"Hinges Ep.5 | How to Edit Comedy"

When it comes to comedy films, there's a tendency to rely on some big comedian playing a wild character, or an absurd story that sounds good on paper, but the truth is, that's not enough to make a great comedy film. It all comes down to editing.
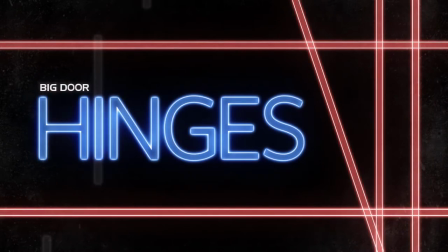Let's start with the rule of three. With the rule of three, you're creating a pattern. You do something twice, you set the expectation, and then the third time, you change directions and you surprise the audience. Therein lies the joke. Okay, check this out, the love guru. Here we have a scene where our character is meeting three fans.
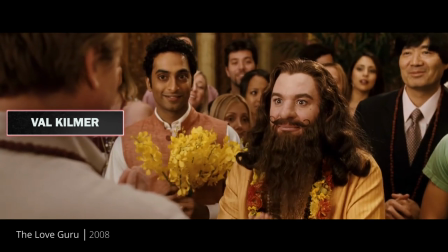They're trying to cram so much in here that the rule of three gets lost. And by the third celebrity, you're neither surprised or amused.
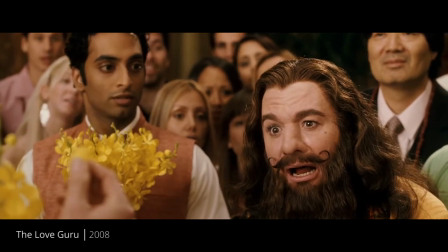Ohhhh!
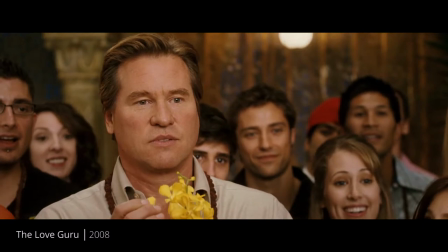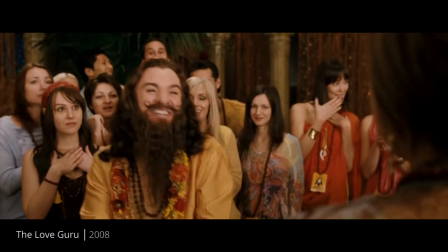Mariska Hargitay, guru pinnacle. Mariska Hargitay. Mariska Hargitay?
As awful as this scene is, it could have been helped by using the rule of three. They could have shortened the first two cameos to just one line each, and then had the third one play out explaining the full joke. With the rule of three, it needs to be clear that the first two bits are completely different than the third.
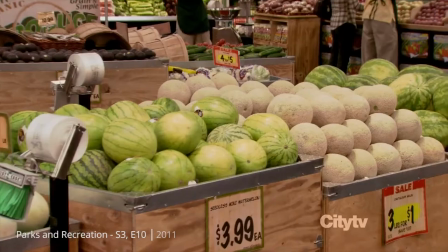Here's a look at how you can do it the right way.
What's this?
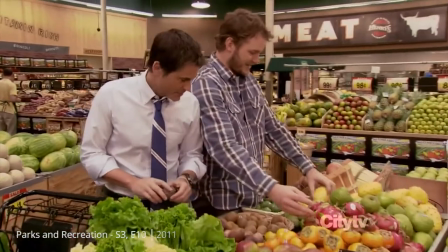Dragon fruit. What's this? A kiwano or horned melon.
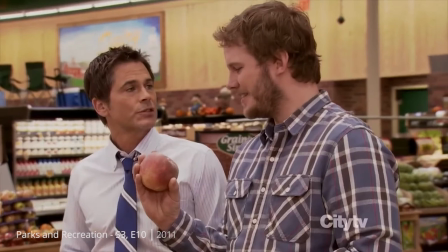What's this? A peach? I knew that.
Now let's look at landing punchlines. It should be the biggest laugh of the scene. Let's look at another example, The Love Guru, again. Because it's that awful. It's a bad movie. Guys, it's the worst.
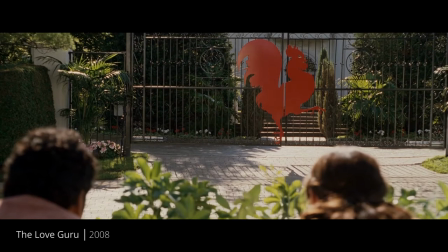Okay, so they set up the joke.
Do you think Grande saw us? Of course not, Rajneesh.
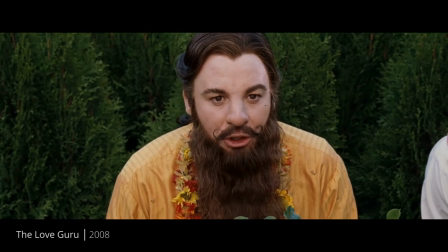We are completely hidden by this bush.
And then they hit the punchline.
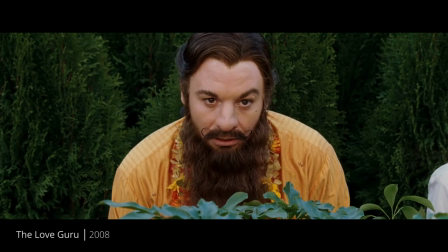but then they keep going.
This may go badly. Keep the elephant running.
The dialogue after the punchline is not funny. And in fact, it diminishes the joke. If they had cut after the reveal of the elephant, they would have landed the scene on the biggest bang instead of fizzling out. You don't need five punchlines. You need one. Pick one, cut there, and move on.
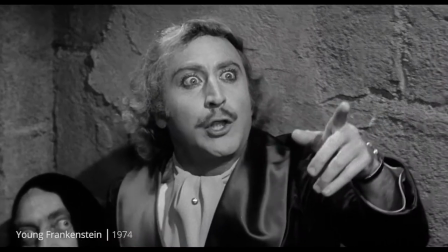Now let's look at an example from Young Frankenstein.
And it was you who left my grandfather's book out for me to find.
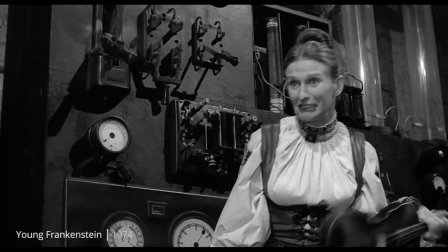Yes! So that I would... Yes! Then you and Victor were...
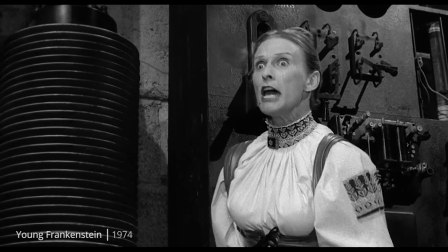Yes! Yes! Say it! He was my boyfriend!
The escalation of the edits leads us to the punchline, the pacing isn't muddled, and the joke is clear.
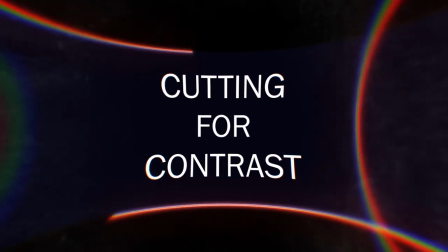Pick your punchline and build to it. Now sometimes a joke can play out with a simple visual reveal. You see this most often with parody films.
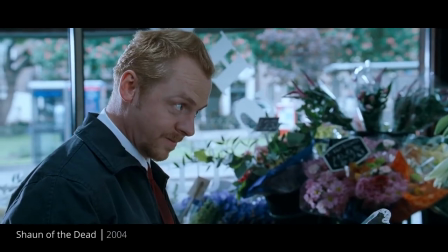Films that spoof specific genres, like Shaun of the Dead, The Naked Gun, Robin Hood Men in Tights.
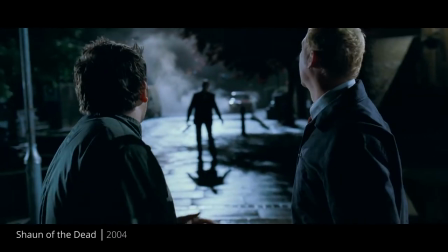In these sorts of genres you're playing by the rules of the genre you're spoofing. But because it's comedic,
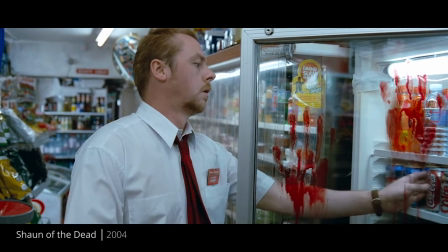you need to adjust the timing of the scene so that the familiarity of the genre has long enough to sink in before it's uprooted to reveal the joke.
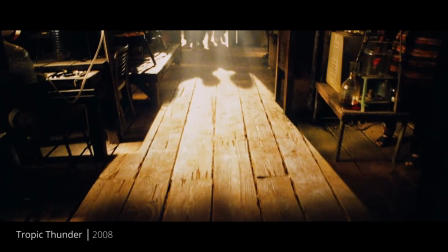Look at this scene from Tropic Thunder. Typical action movie, good guy is captured by the bad guy and taken to the leader.
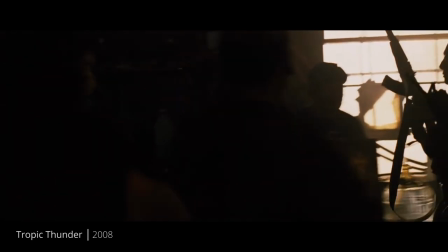The scene is cut in a way to avoid the reveal until the last possible moment.
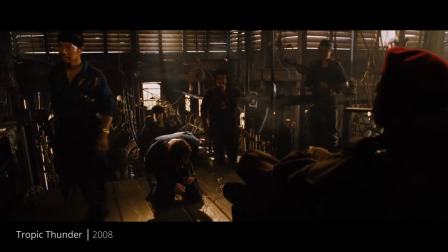It builds the intensity, plays into the genre, and then the joke is revealed.
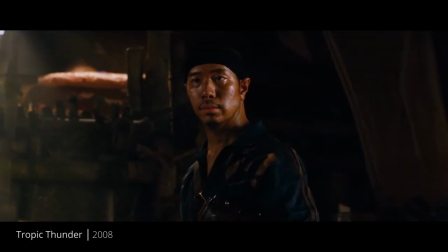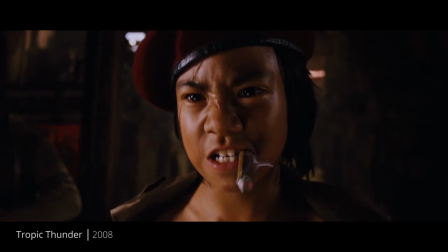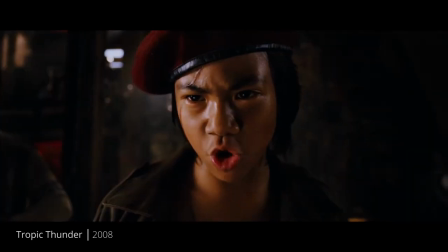I'm trapped.
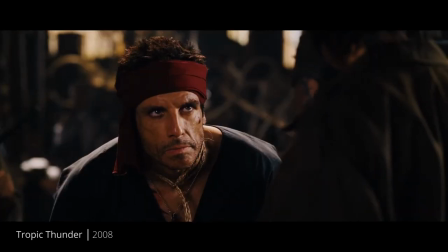You are a trespasser in my poppy fields.
Or look at this simple transition with a reveal.
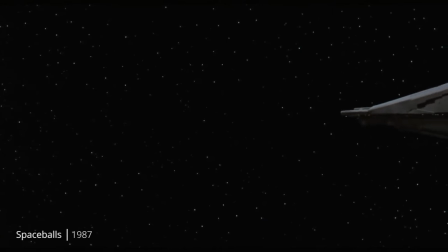We see the ship crossing the screen.
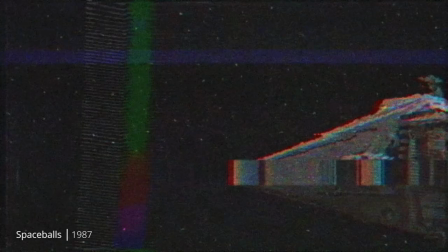It feels like Star Wars at first, but then keeps going and going and going.
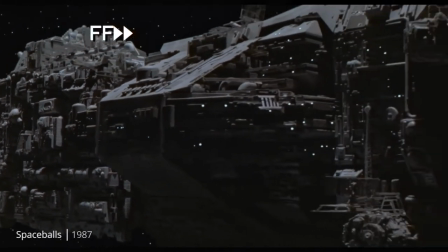Long enough for you to finally realize that this is not Star Wars. And then the bumper sticker is revealed. By holding back on revealing the joke of a scene, you allow the audience to sink into the film before disrupting them with the reveal. It's kind of like being a magician. You're distracting them so far away from the jokes that when it finally hits, it's a surprise. Comedy is contrast and jump cuts are the best way to create contrast. Take two completely opposite things and jump from one to the next. The stronger the contrast in visual and audio, the stronger the laugh. Okay, let's check out stepbrothers.
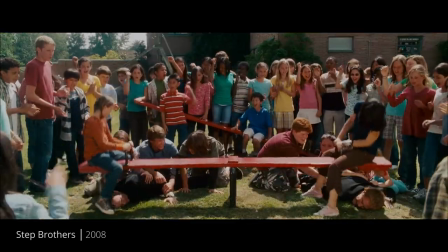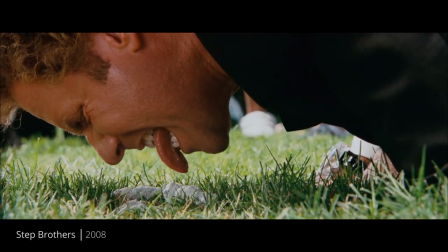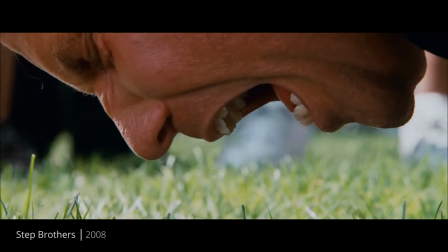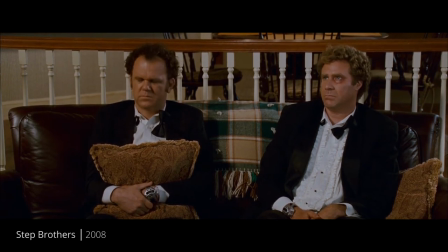So maybe you don't go down that way anymore.
They attempt this technique, but the overlapping audio diminishes the impact. If they had cut cold to quiet, it would have been a lot more effective. And quite frankly, we didn't need to see him lick the poo either. If they had cut a second before the climax, it would have been a lot more effective.
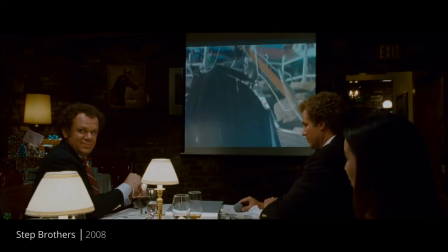They attempt this again later in the film, but the problem here is they go from a wide to a wide.
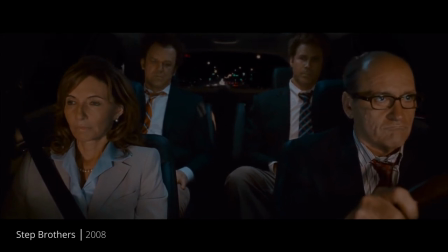If they had cut from the dad's close-up straight to the car, it would have created more contrast and the silence would be funny.
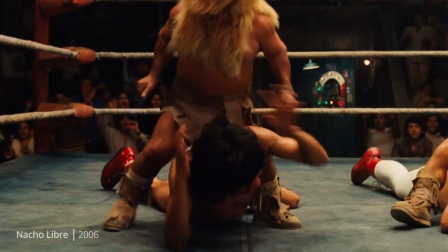Like in Nacho Libre. This is effective because they cut a second before the climax of the screen.
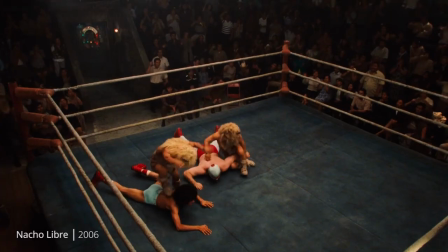The visual and audio are the complete opposite. The more contrast you can create between the two shots you're cutting between, the better. Make it clear, be clean, be obvious, big to small, loud to quiet, action to stillness. Lastly, reaction shots. Sometimes all you need is a cold look to land a joke.
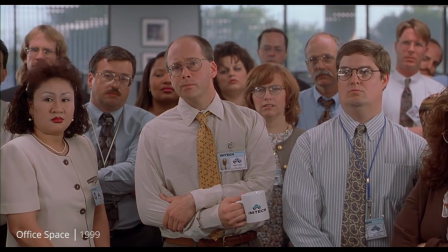Office Space is great at using reaction shots. The boss delivers some good news.
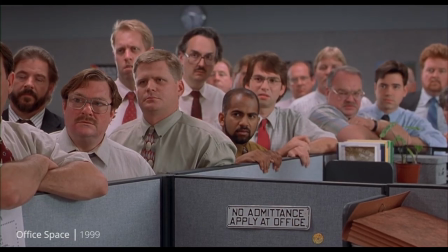The employees stand there staring.
Oh, and remember, next Friday is Hawaiian shirt day.
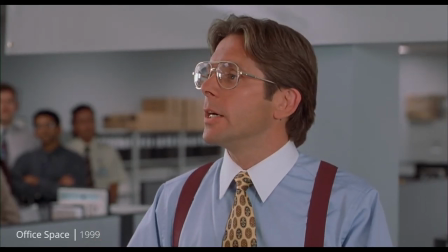So, you know, if you want to, go ahead and wear a Hawaiian shirt and jeans.
The reaction shot is the punchline of the joke. Some scenes wouldn't be funny without a well-placed reaction shot.
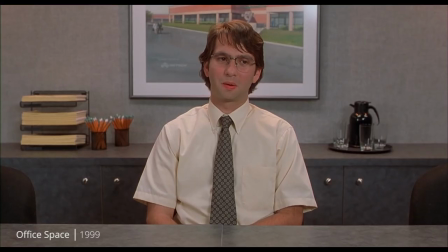Let's look at another scene from Office Space.
The entire catalog. Anyway, let's get down to business, Michael. You know, you can just call me Mike.
Hanging on dry, cold looks reiterates the stupidity in dialogue. And honestly, if you have a bin full of solid reaction shots, you can really sell a scene that would otherwise be humorless. So there you go. At the end of the day, if it doesn't make you laugh, it probably won't make anyone else laugh. So feel out the jokes, and when in doubt, get weird with it. because as an editor, finding the funny is up to you.